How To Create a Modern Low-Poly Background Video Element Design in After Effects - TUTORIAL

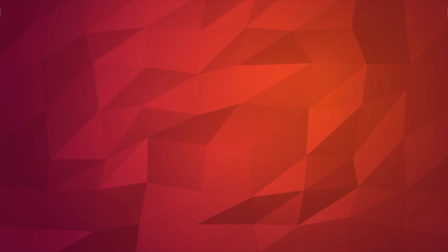[0:09]
I am Ignace Aleya from
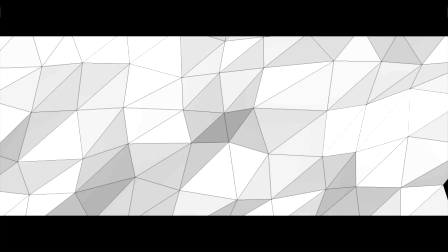[0:11]
PolaroidedCinematics.com, and today I will be showing you how to create a nice low-poly background effect in Adobe After Effects.
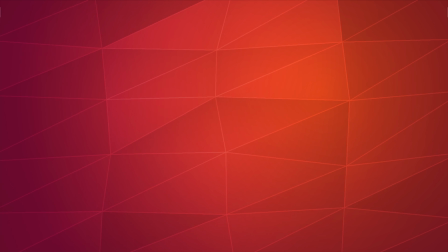[0:18]
If you don't wish to follow this tutorial or you want to support our channel, you can always buy our low-poly background elements with the link in the description.
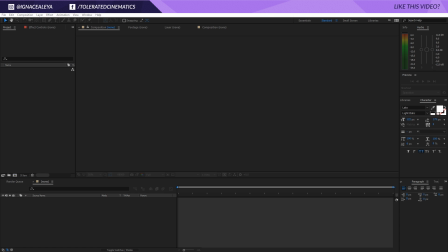[0:26]
It also doesn't require any plugins and you can use it in any kind of video editing software. It includes a tutorial on how to use it. For this tutorial, you will need a plugin. So if you want to follow along with this tutorial, you need a plugin called Trapcode Mir. So if you have that, let's get started with the tutorial.
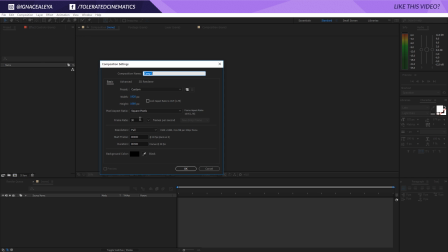[0:44]
Let's go to a new composition, make it full HD, make it 30 FPS and 10 seconds long. And I will rename this to main comp, click OK.
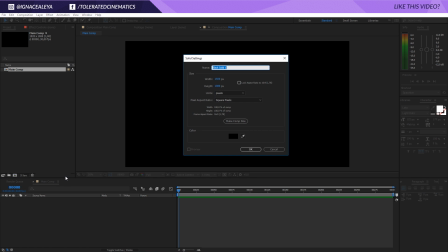[0:53]
And now I will right click here, new solid, and I'll apply my low poly background.
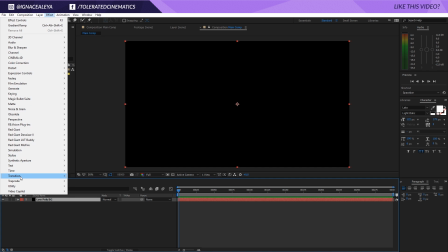[1:00]
So I will go to effect, Trapcode, and apply mirror right here.
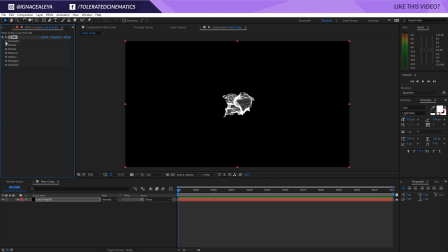[1:06]
We're going into the geometry.
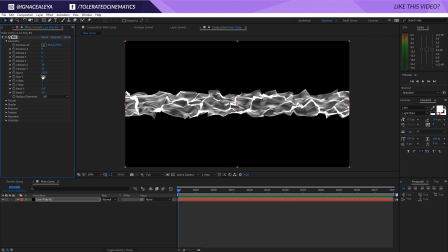[1:08]
Here I will increase my size in X so it covers the entire canvas, and same goes for the Y. We get something like this.
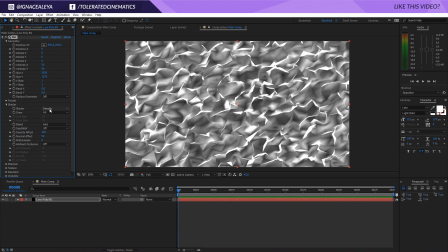[1:15]
Then I'll go into the shader and right away it will change the density to something like flat.
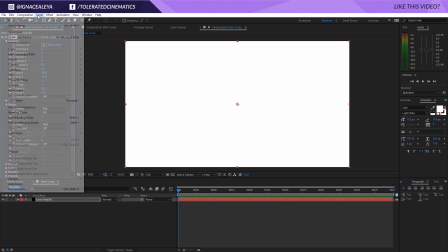[1:20]
Now we can apply a new light.
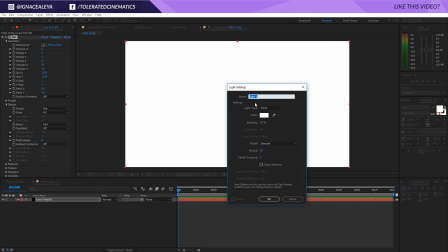[1:23]
We do need a light to actually see the low poly effect, so let's create something like a point light, color white and intensity of maybe 50 for now, and click OK. And right away you will see something like this.
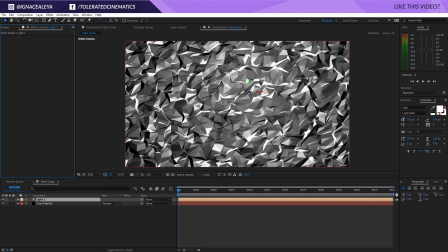[1:37]
This doesn't look like much, but you can do some really creative stuff with this, I suppose, so definitely up to you. Let's click on our low poly background again and let's change it up a little bit. So right now we have X and Y vertices and currently set at 50.
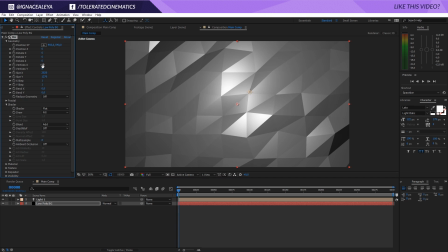[1:51]
Now let's change this to like 10 and something like 8. And the reason why I actually enter a higher value in the X is because it's for the width, and the width is actually wider than the height, so it's kind of obvious that you don't use the same amount here.
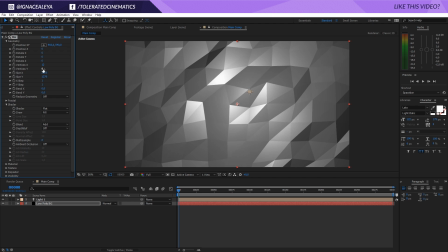[2:05]
Maybe add something like 12 here, something like 9. And right away, because of our light, we get something really cool like this. So if we don't apply our light, we get something like entirely black.
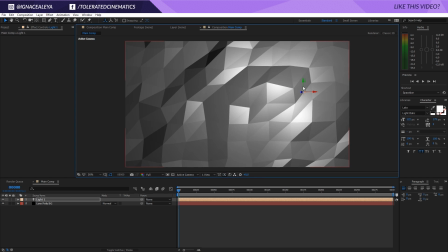[2:17]
So let's click on our light and maybe reposition it a little bit so we can position it right over here, maybe a little bit higher, depending on your preference, of course.
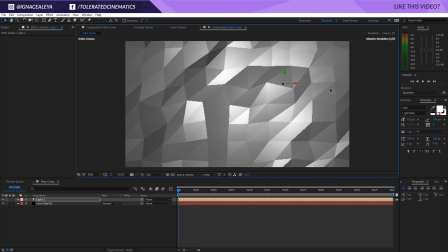[2:26]
Let's put it right here and also pull it back a little bit so you get more light on the entire shot.
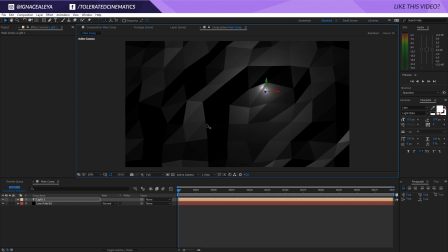[2:32]
You can also zoom in if you want some more, like something more like this, but then you get these harsh highlights.
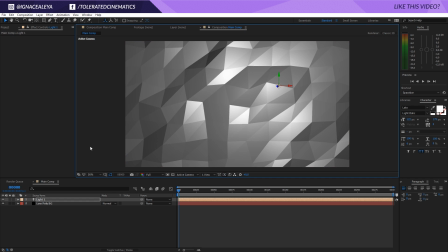[2:38]
I wouldn't suggest these as well. So maybe something like this, it looks kind of good, I suppose.
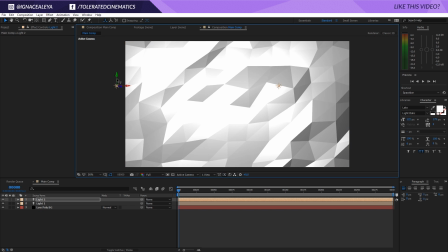[2:43]
And then you can also duplicate the light and maybe position it like right over here to fill up these dark areas.
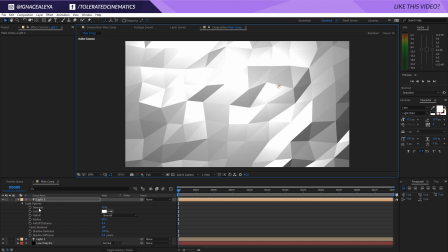[2:49]
Press A twice on the keyboard. That will allow you to change the settings of your light. Maybe change it to something like 10.
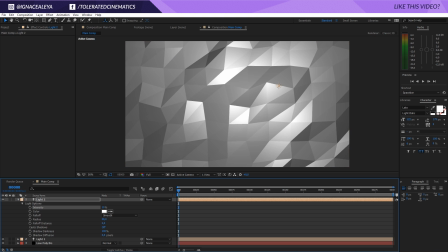[2:55]
Then you get something like this right here. It kind of fills up the blacks right here. Go back into mirror and let's see what we can change as well. In the material option, you can change a few settings, play around with these, but I don't think it's actually necessary to change anything.
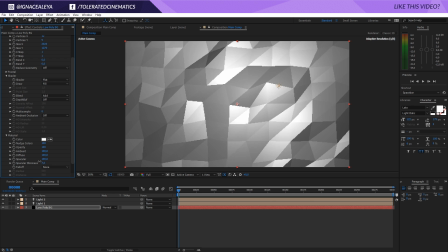[3:09]
But right here, you can do like the shininess of your background. So I will keep it actually at 10. I thought it was kind of good. And for the diffuse, maybe you can change it a little bit.
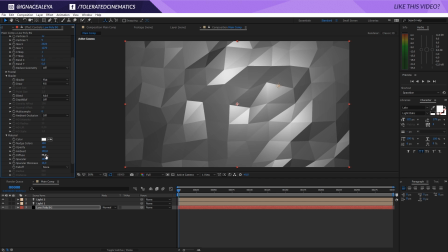[3:24]
Do something like 75. And the specular, something like 90. Okay, so the reason why I'm doing this is because I don't want any white colors. I want grayscale tones. And something like this looks fine to me. Let's see what we can do with this as well. So apart from that, you don't need to change anything else.
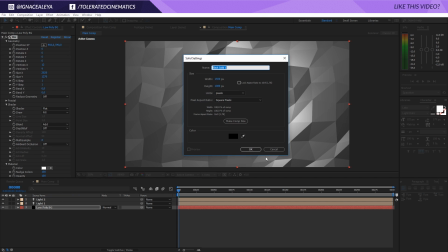[3:43]
We can right click new and add a new solid layer. We're going to rename this to color. So this is going to control our color, of course.
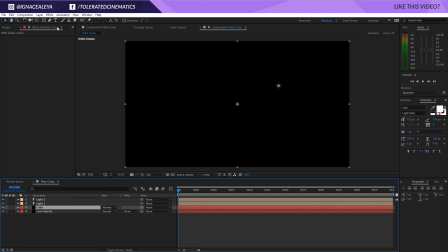[3:50]
So we'll click OK, put it on top. Well, actually, it doesn't really matter. It's OK. We can go to effect, generate, and add a ramp, gradient ramp right here.
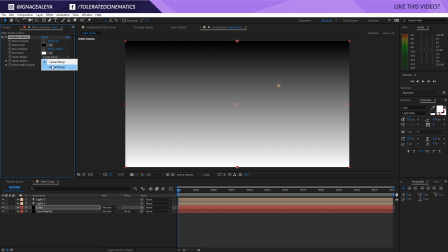[3:59]
And then we're going to right click, well, click here and put it on a radial ramp so we get something like this.
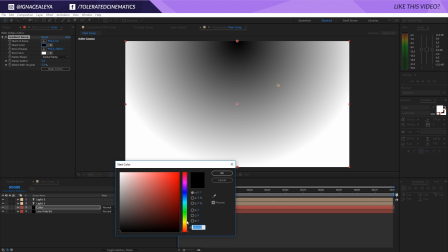[4:04]
The black color is going to be our highlight, so we'll change this to something like orange somewhere around here.
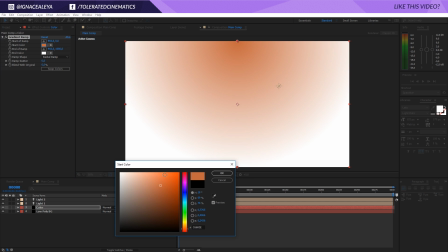[4:10]
Also, a tip is to not really go into the saturated tones.